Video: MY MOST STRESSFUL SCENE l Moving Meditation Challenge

In my almost 2 years of Blender learning, I've never ever done a scene with so much stress and so many plot twists.
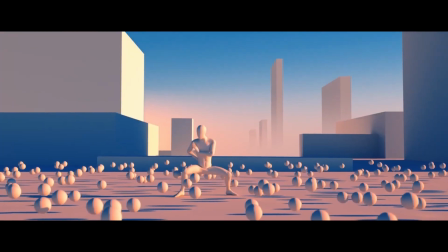0:06 The moving mid-station challenge was really stressful. First, let's put in context, I've known about Punisher since I was really young actually, I was around 12 or 13, with that video of Milkman.
Got... Milk?
I didn't even knew he was doing VFX until I saw him with Corridor,
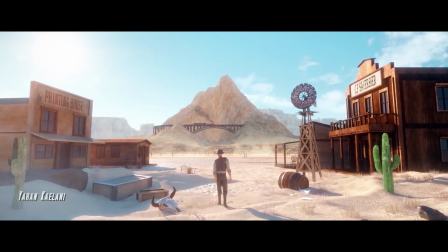0:23 and I didn't even knew he was making videos until I saw that. parallel dimension was something new to me and at this point I wasn't even learning 3D at all.
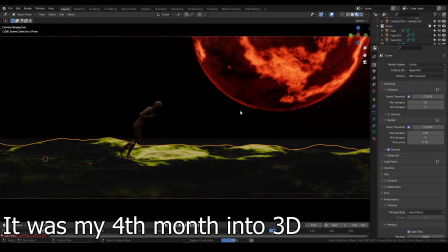0:32 Then I tried to make a submission for the next one but I wasn't really skilled with blender at this time so I skipped.
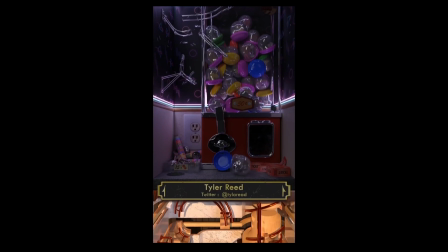0:39 Then I passed the machine one because I had never animated before and I skipped the last one because I was taking a break of 3D at this moment. So here we are, the first August. I see this video of a new challenge. I've seen every single one of them thinking that I could be among them, but every time something was holding me back. Now I wanted to do it. But the question was, would I be able to do it?
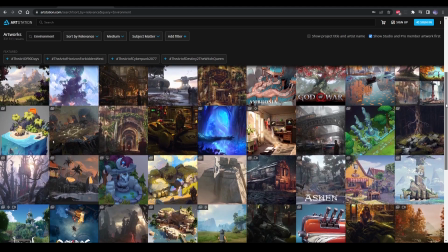1:03 I took the first days to think about my style and my composition,
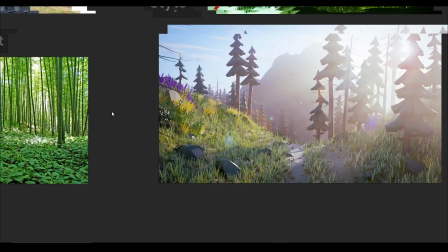1:07 I didn't want it to go into a style I'm not used to, but I couldn't decide between low poly and realism.
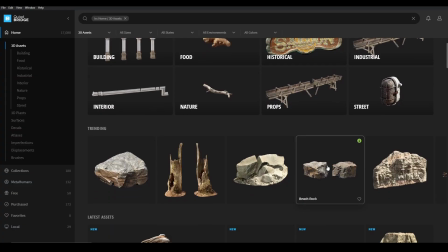1:12 I find realism easier because you can just download a bunch of assets and textures, but it takes a lot of time to refine your scene.
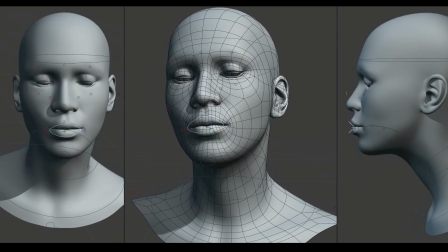1:19 And I've never worked with animated rigs before so it will be hard to look realistic here.
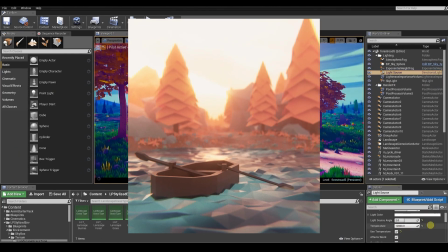1:25 So I was thinking about low poly, I had some experience with low poly, I love the style, and I will even be able to create my own character. So that was my second step, creating a character, because the environment I knew how to do that. But the full body?
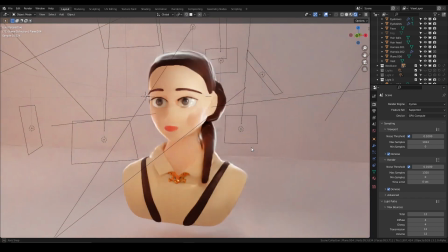1:39 I've sculpted some faces before you know, but I'm not really experienced in this subject.
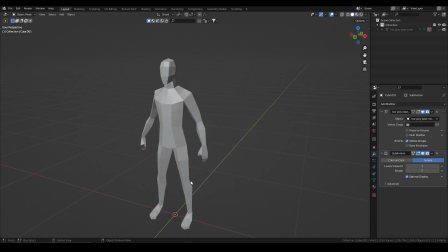1:44 So, to be sure to have the good basis, I downloaded a male body on Sketchfab, link in the description, and I just made clothes on top.
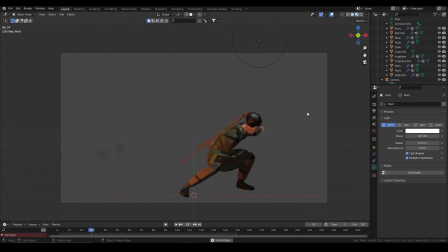1:51 I didn't care if it was good or not, I just wanted it to work. And it was kind of working, even though I had some little issues, but I will fix them later, you know.
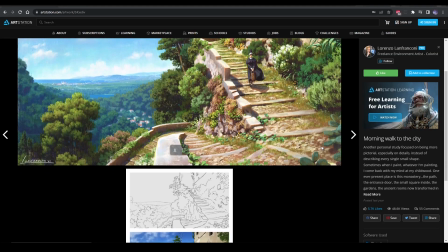2:01 Now let's go for the third step, the environment. In the first step, I was actually thinking about what environment I wanted, what story I wanted to tell.
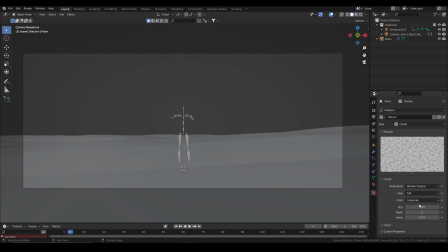2:09 I saw one image and a good looking desert Lopoli. So I thought maybe I could make a large desert with a big castle against the cliff of a mountain.
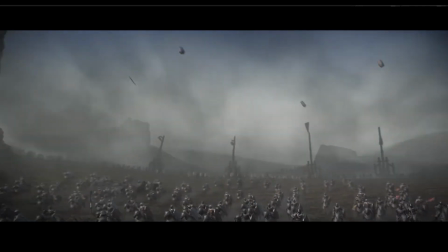2:17 And there would be a giant war in front of that castle with like big explosions and everything.
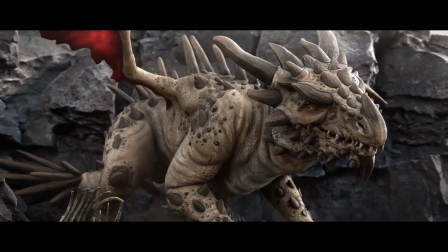2:22 And also I have a lot of space in the sky, I wanna put a big dragon in- Yeah I saw it way too big.
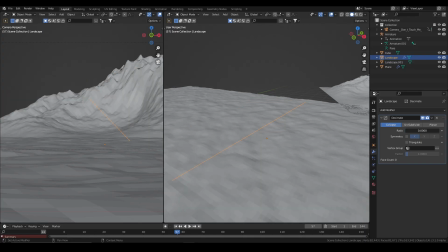2:27 I had all my composition in my head and I was struggling making the first mountain. So I took a drastic decision. I stopped working on this environment. It was the 13th and I was already halfway of the challenge. All I had was my character. So step 4.
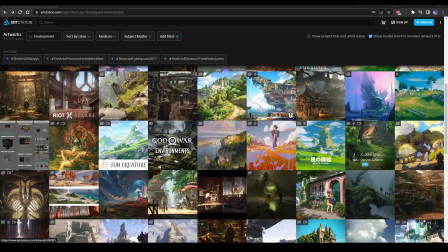2:45 Rethinking about my scene. This time I did not took two or three days to think about it. I started right away.
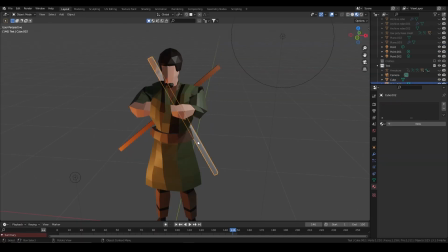2:51 So I thought to myself this guy looks like he's in an isolated Japanese house in the woods. So I made a f***ing isolated Japanese house in the woods.
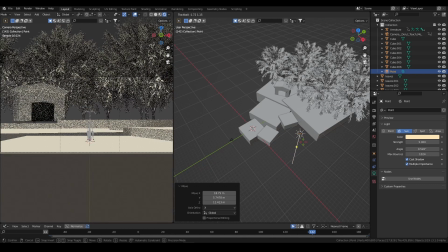2:58 I made it so that the background was not so far from my camera. This way I didn't have to work a lot of my background.
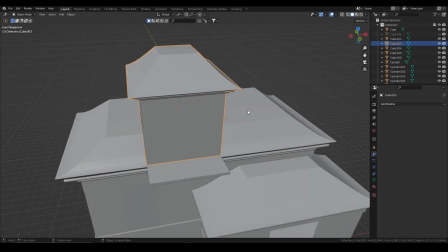3:04 Then I worked a bit on the house. I wanted to work on several elements as I went along because I didn't want it to run out of time and
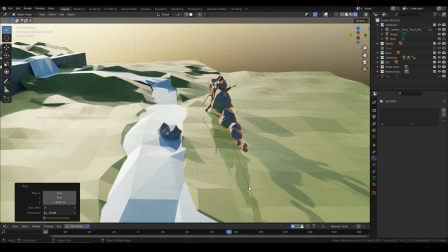3:10 being like shit I don't have grass because I took too much time on that stupid lamp.
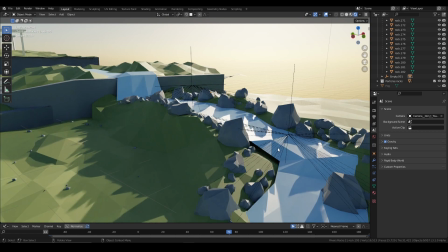3:14 Then I started to make a small stream with a couple of rocks, made some little stone walls, then the trees.
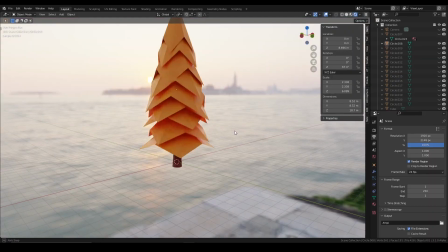3:20 At first I wanted to make the same type of trees I made in that scene but I will not be able to animate them in time and learning how to animate them too because I never did it before.
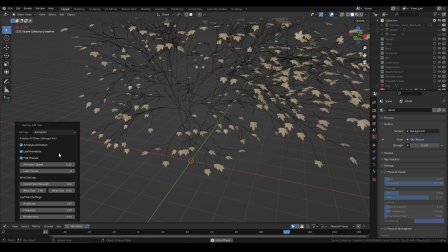3:29 So I took the tree generator in Blender, animated quickly in the armature settings and it was working well for me.
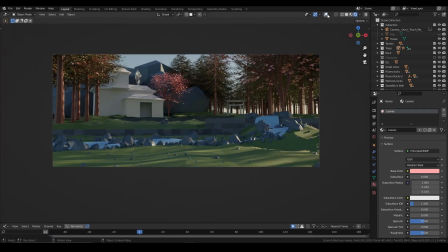3:36 I took two kinds of trees, a bunch of fir trees and a kind of Japanese maple to get that red color that will blend with the sunset.
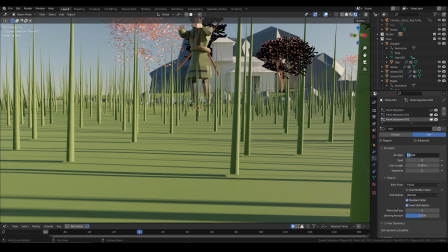3:43 Next thing you know, it's the grass. So at first I just tried to do a simple hair system, trying to get the root larger so that it would kinda look low poly.
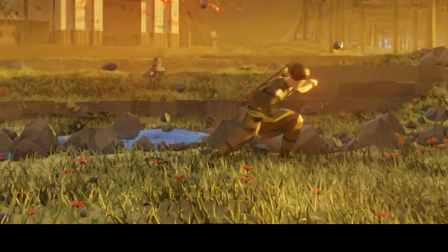3:51 I don't know, I was working through my scene and I really didn't like it. Plus I clearly had a problem with the physics, but at this point I was really close to rendering. ring.